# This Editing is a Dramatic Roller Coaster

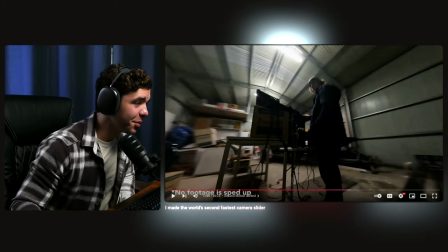1726s
Oh yeah, I mean, that's pretty sick.
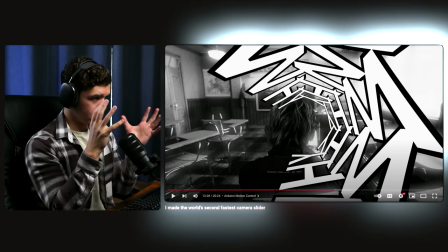1728s
But you got this scene here where you just change the orientation of the word why and just had it spinning and pop up at different moments but it's black and white and he's doing some audio effects here and he's done it a few times where he's added risers and stuff like that to kind of break the tempo of the overall project.
It's like very bummed.
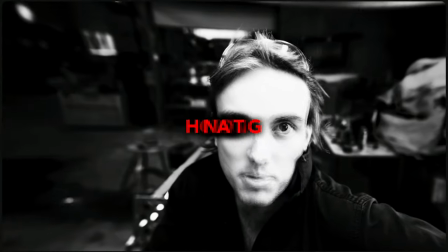1749s What are you going to do? I think I'm just going to go with the hoping it's not a problem technique. Well.
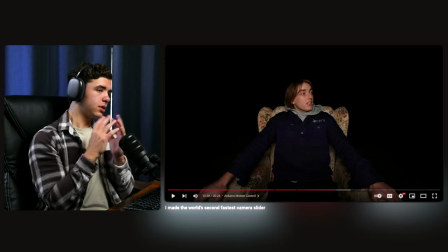1754s
So yeah he had a riser he added a riser and then it caused a silence which usually happens after a riser.
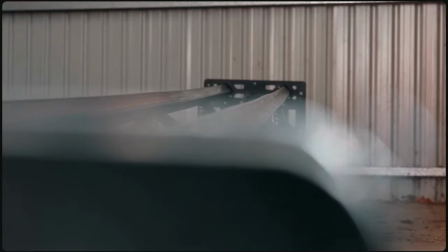1763s The problem was the rails.
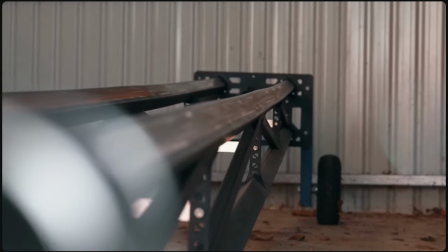1764s Unfortunately, my horrific welding of the truss onto the rails had caused warping to a pretty severe extent, and this is what was causing all those bumps.
And then you'll notice before the next track actually starts, he's got it very kind of echoey in the background and very low,
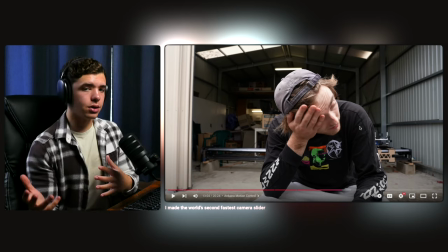1781s
and then it hits into the next section or what he's going to do, which gives it a subtle transition into that.
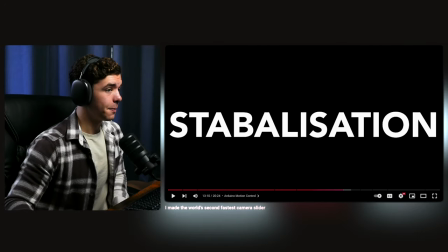1789s
All right, he's got to be doing this on purpose. He's got to be doing this on purpose at this point.
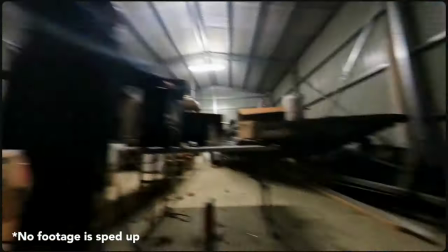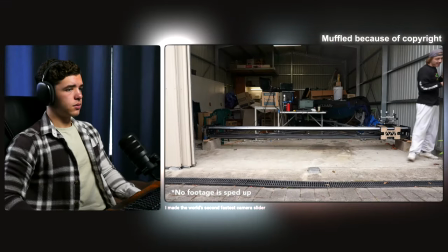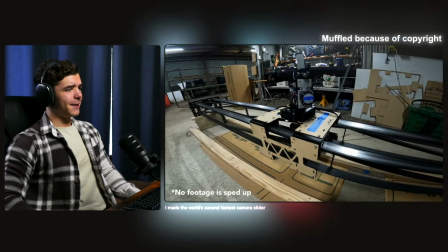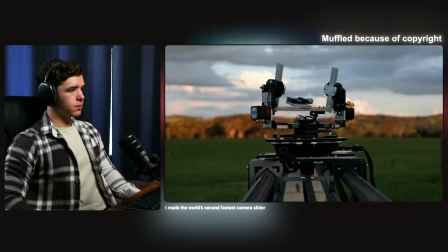1811s In just 1.6 meters of the gantry's travel, the slider is moving at its top speed of 24.5 kilometers an hour.
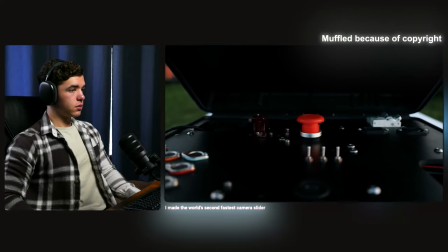1818s It accelerates at 26.9 meters per second per second, meaning it would theoretically reach 100 kilometers an hour in just 1.03 seconds.
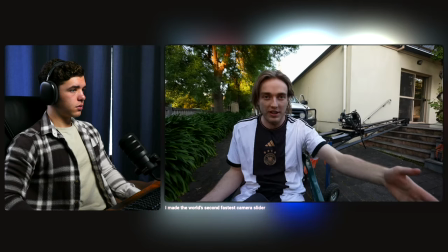1826s But like, none of that means anything unless the shot looks good. And we can't know if the shot looks good until I hire the camera.
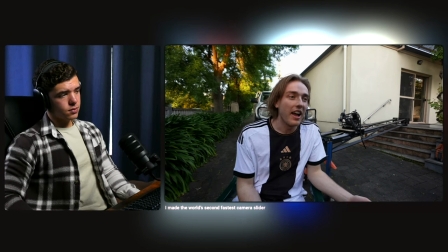1833s And I can't hire the camera until I hear back from the dancer.
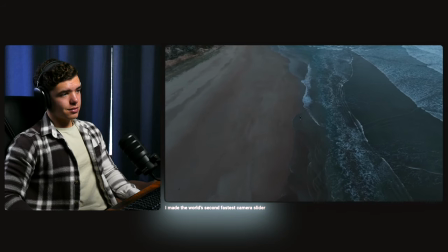1836s So, at this stage, I've been working on this project for seven months and I was approaching the what on earth am I doing with my life phase. So, I decided that enough was enough and I was going to hire the camera for this coming weekend and one way or another, we were going to get this shot.
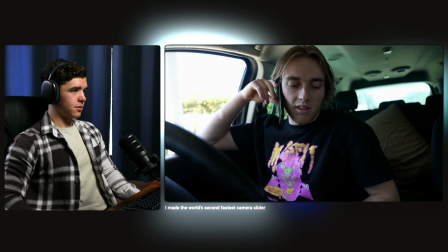1850s Yeah, let's do it. Let's do it for this Friday then. That would be great. Thank you. Done.
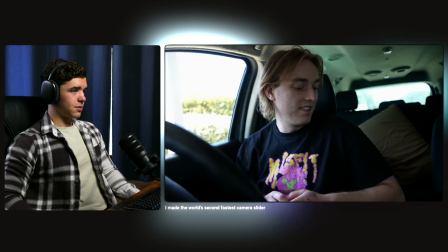1854s With the camera now locked in and still no response from the dancer, time was running out.
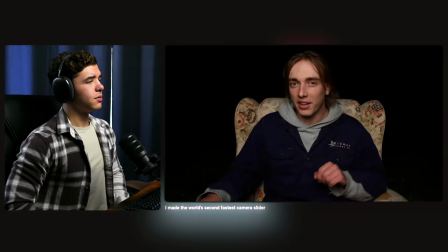1859s But I wasn't ready to quit just yet.
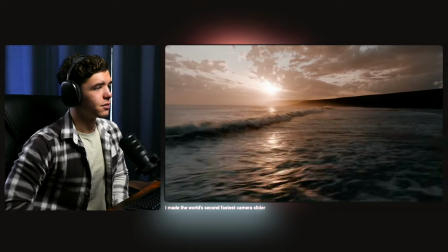1861s
I really wanted a dancer in this shot and there was still one way of contacting him that i hadn't yet tried what is that way i could tell it's
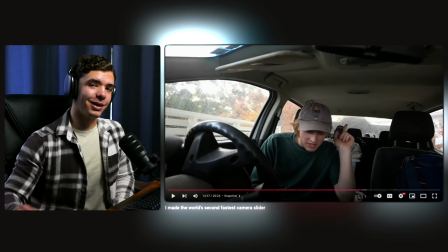1869s
it's uh gonna start getting intense here because of the music and all that you got the waves going in the background with the music
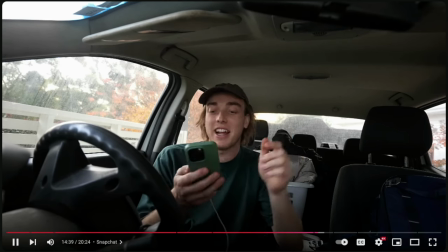1876s you might ask well it's snapchat did i just send him a photo realistically
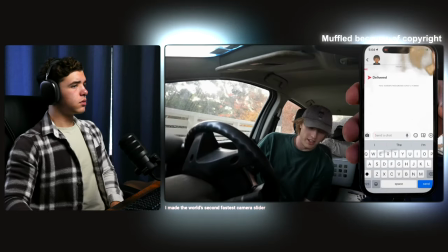1881s i should have quit oh i screen recorded the chat i didn't mean to do that
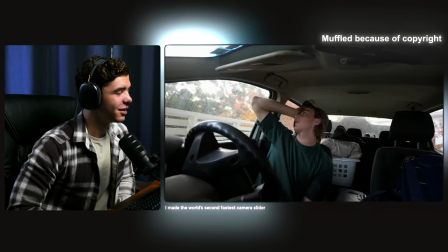1889s no oh no it said i he said i screen recorded it twice oh i've ruined everything so dramatic
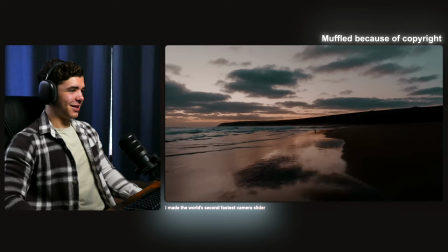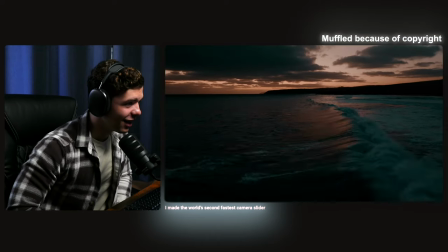1910s
Oh my goodness, wow.
Completely out of ideas.
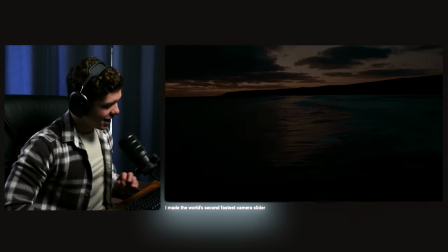1915s With only three days till the camera arrived and the added fear of now looking like a predator.
That just got so dramatic out of nowhere.
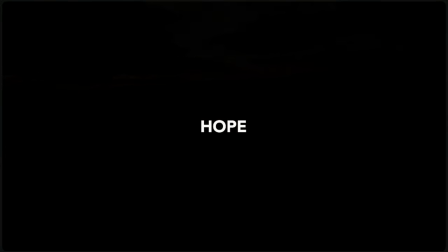1922s
Just showing waves crashing.
I was running out of hope. But they say it's in your darkest hour that it's easiest to see the light.
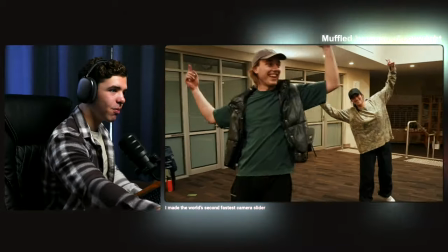1931s This is Holly, a super talented dancer who had her own dance competition on this weekend, so unfortunately she couldn't do the dancing for us.
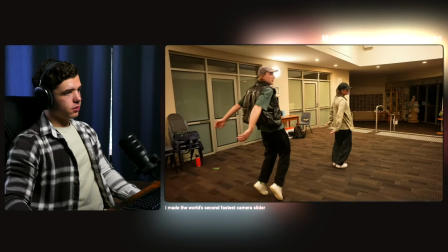1939s But she was very kindly willing to try and teach me.
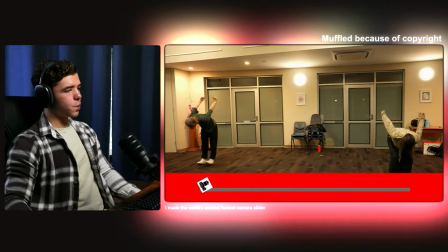1942s Holly had created us a little dance routine that perfectly synced with the movements of the camera slider and took into account the fact that some of the footage was going to be slowed down.
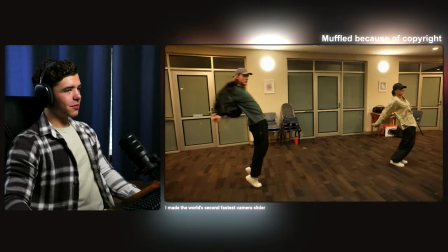1950s Yeah, really. She even included my little dance move from earlier because she thought it was cool. So thank you Holly.
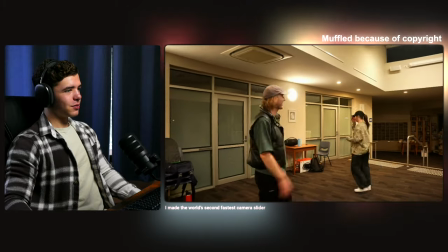1956s Thank you.